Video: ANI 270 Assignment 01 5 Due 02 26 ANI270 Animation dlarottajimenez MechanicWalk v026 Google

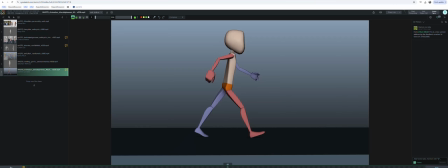Hey Danielle, sorry for some of the background noise. My computer's fans are going crazy right now, but hopefully it'll chill out and hopefully everything will be understandable. I'm going to start by looking at the sidewalk here. So let's take a look at your keyframes.
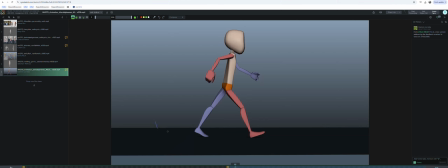I'm going to just make some marks, whoops, here to identify your keyframes real quick. Okay, so here's our loop.
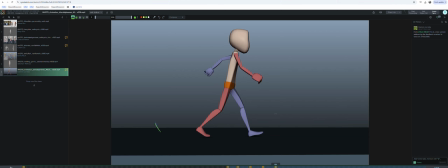I'll talk about these and then I will continue on later to look at the other ones just to make sure that everything is fine. So one of the things that was catching my eye immediately is your arms feel short. And I don't know where that's coming from.
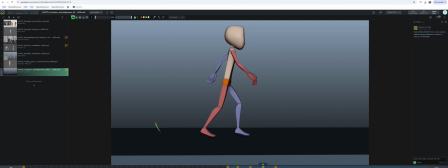I could probably help if you don't know where that's coming from or why that is. I could probably help you troubleshoot that. They just feel a little short. Like, I don't know. Like they only come down to your character's, pelvis, and maybe I kind of expect them to come down mid-thigh.
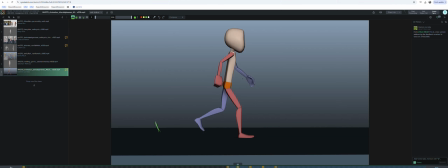So maybe there's a couple ideas I have about this. Maybe your torso's being stretched up through some of the IK, like torso controls, those two. Like if this one gets translated up, it will stretch out the torso.
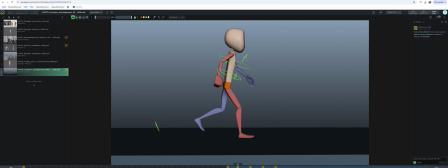But another thing that may be happening is that like maybe the arms have gotten shortened. I think there's some controls in the arm controllers that shorten them up. Otherwise, it's not a huge deal. I don't want to cause any big stress or issues from it, but if you can figure it out,
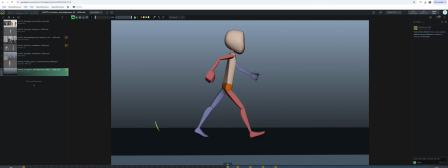I don't know, like they look kind of comically short. So anyways, back to the animation. This is all cool. I like the way that your pelvis is twisting and everything here looks good. Your stride length looks pretty good.
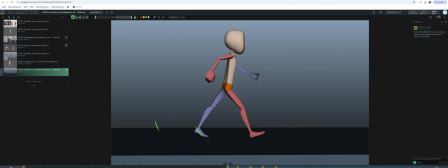I think maybe I would suggest, and this is a minor thing, so no biggie, but maybe I would suggest that this foot gets a little bit more of a bend in it. And what that would allow you to do is hopefully you'll get just the tiniest little bit of bend in this knee, just to show it.
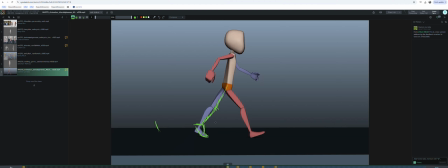Here it looks pretty hyperextended, but yeah, I don't know. It's not a huge deal. Otherwise, it's looking pretty good. Maybe, and this is maybe, it's up to you, you want to consider taking this like cog control, the big one, and just rotating it a little bit down in X. And
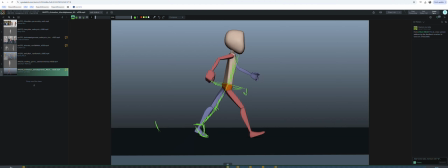why I'm suggesting that is so it kind of pitches the torso forward even maybe a little bit more, but I'll leave that up to you. And that would be something you'd want to kind of maintain across all the poses, but otherwise don't sweat it. Again, these are just tiny little things, and I probably drew it too exaggerated here.
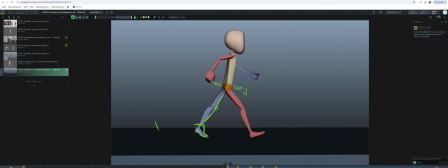Of course, don't think my drawings are like me saying 100% this is the right answer, but maybe just pitch a little bit forward. I don't know. One of the things I did notice when I played it, oh, nope, never mind.
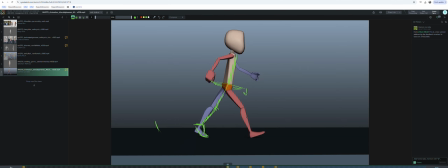I'm going to abandon that thought. I'm going to just keep going through the poses, and let's do this more methodically. I love this leg, how it's picking up there, that foot. That looks fantastic to me. Yep, and I feel like the height change on the pelvis and everything going on here,
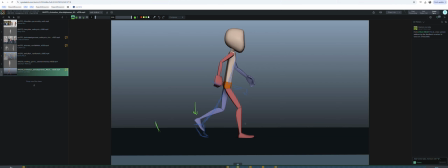the pelvis is twisting back as the stride closes, so all that feels really nice. Here is feeling nice, yeah. Cool stuff. So, again, I think if this pose is this pose,
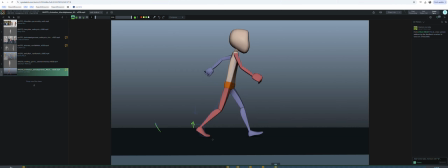seeing this heel pick up a little bit more like I suggested here feels like the right note to me now, especially that I see it in context, because the angle of this foot being like that and the angle of that foot is very similar.